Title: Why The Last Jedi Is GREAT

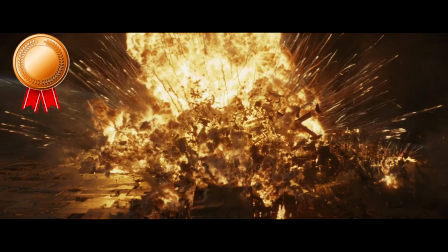496s
Yes, they took down a dreadnought, and yes, it was Poe who made sure it happened, but again, at what cost?
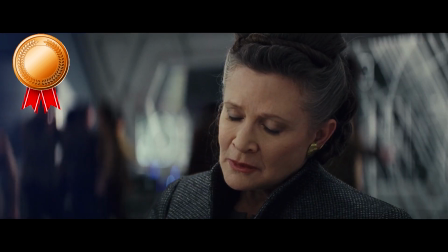502s
It doesn't matter if what he did was technically a good thing, because it's sometimes impossible to define what a good thing is.
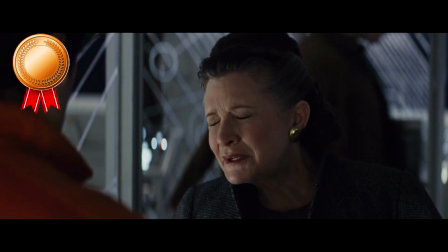508s
They lost a lot of lives, a lot of ships, a lot of resources, and what has changed?
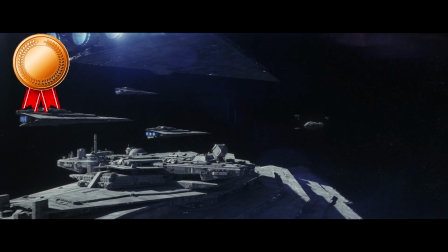513s
They took down a dreadnought, but the First Order still has a massive fleet, easily capable of destroying the Resistance fleet.
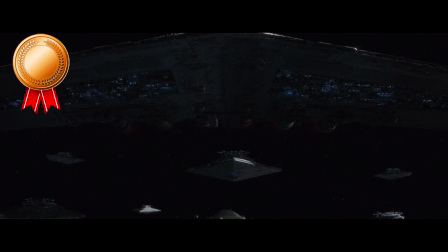520s
Plus, Snoke has a massive Godzilla-like ship. The main difference is that now most of the Resistance ships have been destroyed.
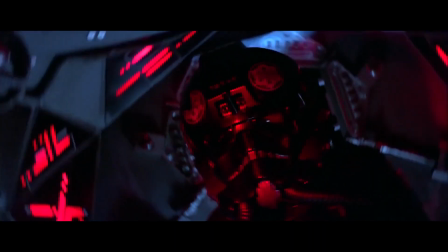526s
Poe has likely grown up on the heroic stories of Luke and Han and how their hope and courage saved the galaxy.
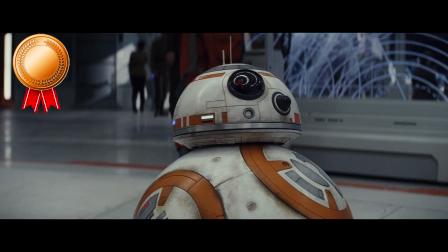532s
But real life and stories aren't always the same thing. Poe's arc in this film is about him becoming a true leader.
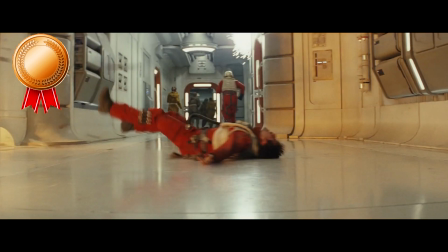539s
He needs to learn the consequences of his actions. Leia demoting him makes perfect sense.
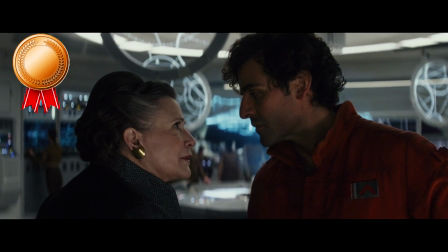544s
He ignored a direct order, which led to a lot of death. This is how army ranks work, people.
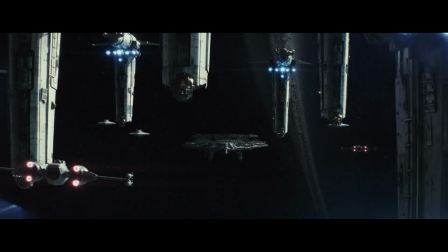549s
Also, some people like to question why the bombers are already on the way if it wasn't the plan, but I've always just imagined that they were on standby.
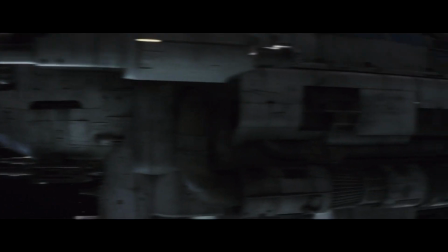556s
Poe stalling alone might not have been enough, so they had the bombers ready to move in just in case they needed more time.
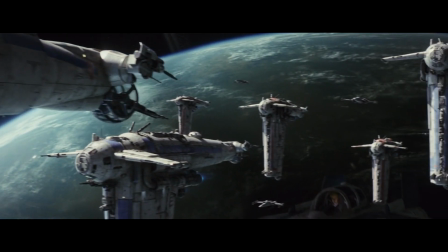562s
But since they managed to clear out the base, there was no need for this suicide mission to proceed, and so Poe Poe was ordered to retreat.
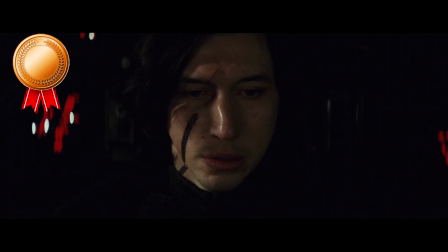569s
Makes perfect sense to me. Then we have Kylo Ren not killing Leia. I was debating whether or not this was a silver moment, but I don't think it quite makes the cut.
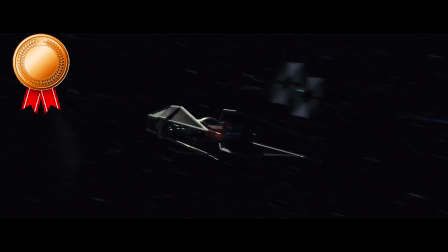578s
It's still a standout bronze moment though.
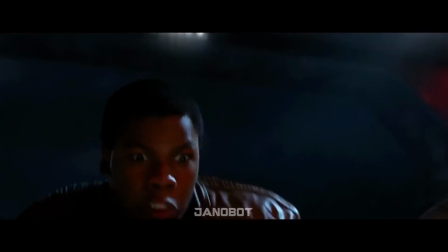580s
It shows the conflict inside Kylo, and it beautifully contrasts him killing Han in the previous one, because we've now seen both sides of him.
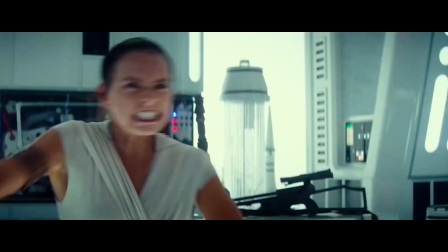588s
The light and the dark. This moment brings depth to his character, and it opens up the story quite well.
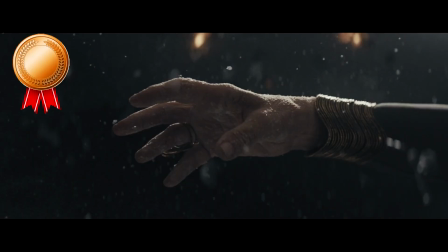594s
Then we have Leia using the Force. It's just a fun nod to the originals. We've known for a long time that Leia probably was Force sensitive, and now we saw it in action.
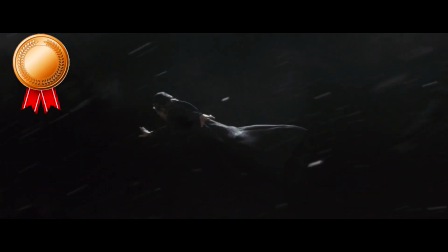603s
There's nothing stupid about an old lady surviving in space for a couple seconds and force pulling herself towards a massive object.
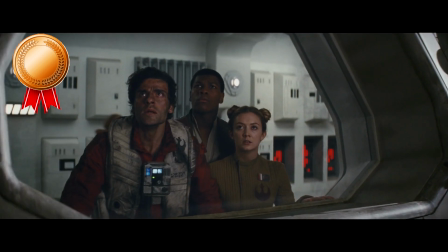610s
Unless you think all Star Wars is stupid, which you don't, right? Yeah, I like this moment.
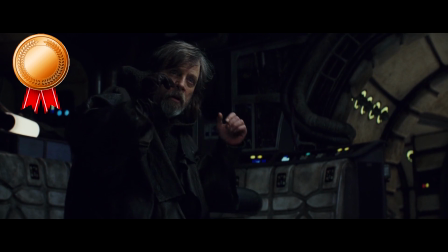615s
Then Luke slides his way onto the Falcon, and then we finally see some of that old Luke that we know and love when he sees R2.
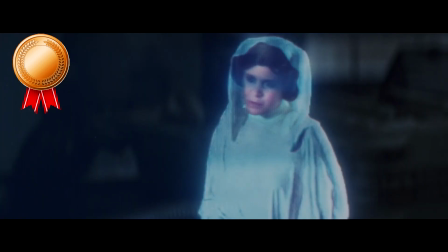622s
This scene is just really wholesome, with Luke laughing and the Force theme playing in the background as R2 shows him a Leia clip.
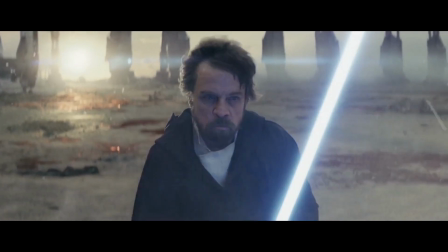628s
Showing us these tiny glimpses of Luke's human sides make the final payoff at the end so much more meaningful than if he'd just been depressed the whole time.
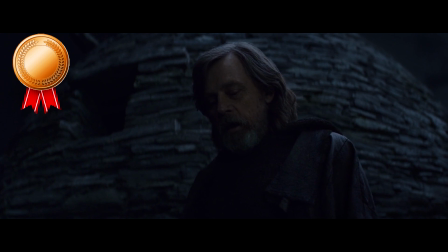636s
Showing him as conflicted adds more value to his return. I must say, I honestly like Finn and Rose's first encounter.
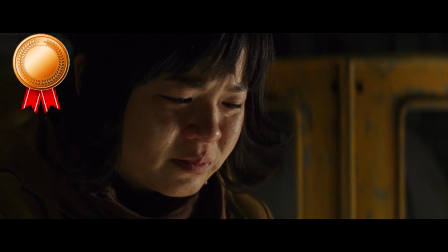643s
John Boyega is very charismatic in this scene, and seeing Rose grieving her dead sister adds even more meaning to the great sacrifice in the beginning of the film.
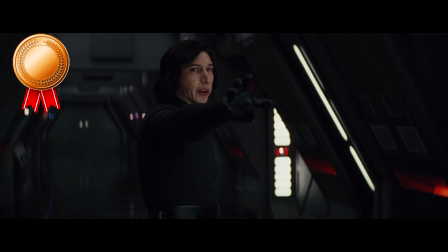651s
Their arc honestly starts off decently. Now, the Force connection between Rey and Kylo is a wonderful idea,
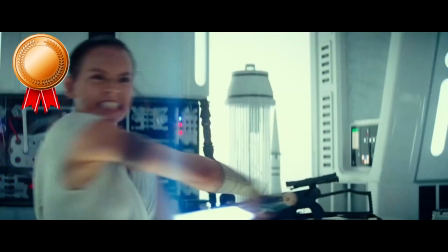657s
because it allows for our two main characters to interact quite a lot without the complications that would arise if they actually met in person.
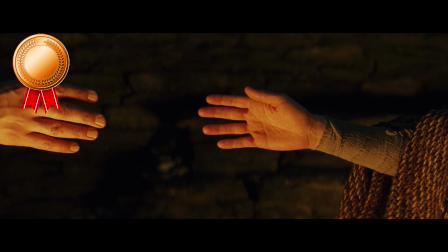664s
All of their conversations are standout moments for me. These are two young and confused people who still don't know their place in the world,
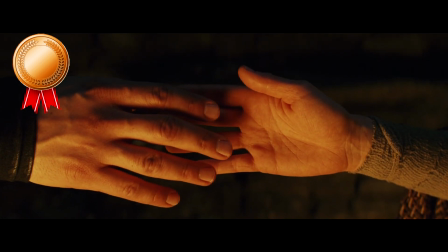671s
and each of them knowing that the other is in the same position as themselves creates this wonderful little bond.
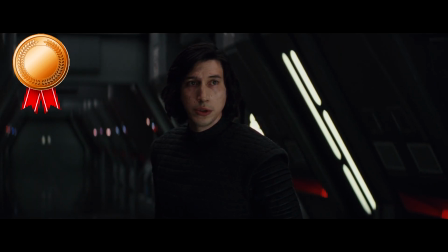676s
I also love how all the background sound is removed. It makes their encounters a lot more personal and intense.
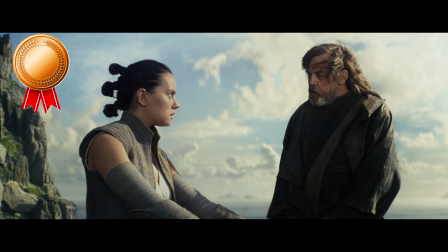682s
Then we have the first lesson, which provides us with a beautiful explanation of the Force, which is really satisfying after the midichlorians of the prequels.
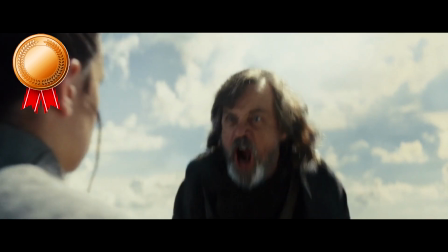690s
And we of course have Rey not resisting the darkness, which foreshadows her moral gray version of the Jedi.
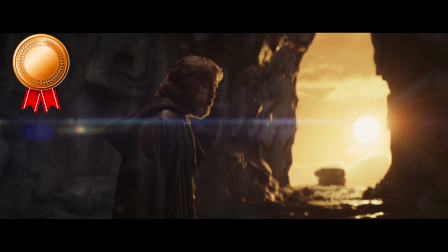695s
The second lesson is also really good. It has great acting and just more interactions between Luke and Rey.
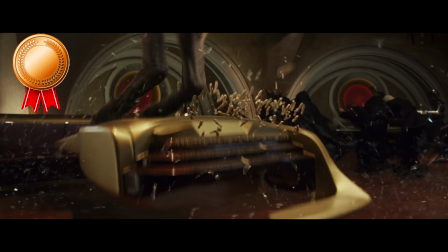701s
The lessons are short, entertaining, and effective. To be completely honest, the whole Canto Bight storyline doesn't bother me much.
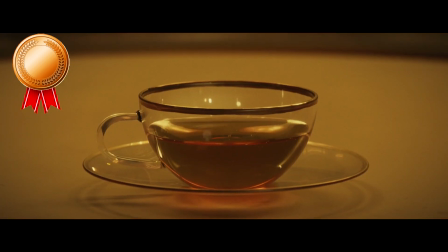708s
It's just Star Wars fun, and yes, even if it isn't great, it doesn't ruin the movie.
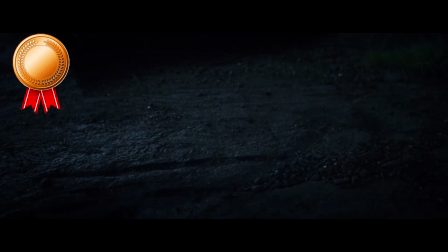713s
It's a nice little sequence that has good themes about war and slavery, and also DJ is pretty cool.
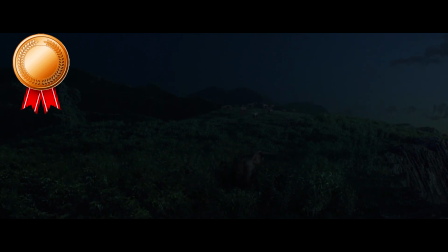718s
So yeah, Canto Bight honestly isn't even that bad. It does break the pacing a little bit, but it's not horrible.
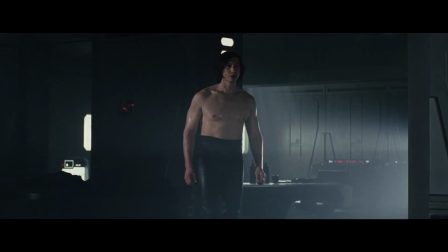724s
Then we have Ben fucking Swallow, instant platinum!
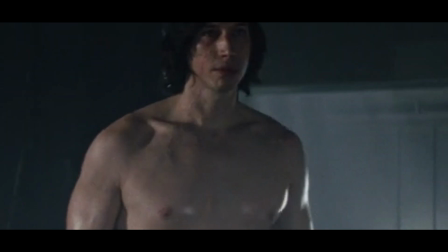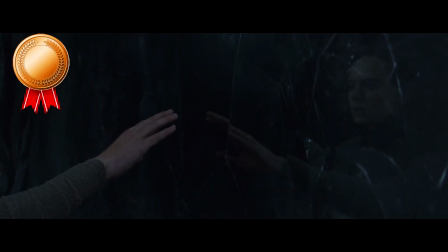736s
Legendary meme. The Rey mirror scene is pretty good.
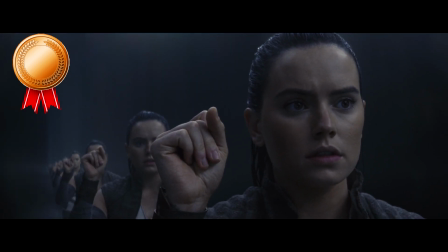740s
It shows Rey's temptation and how her strongest motivation is still finding out where her place in the world is.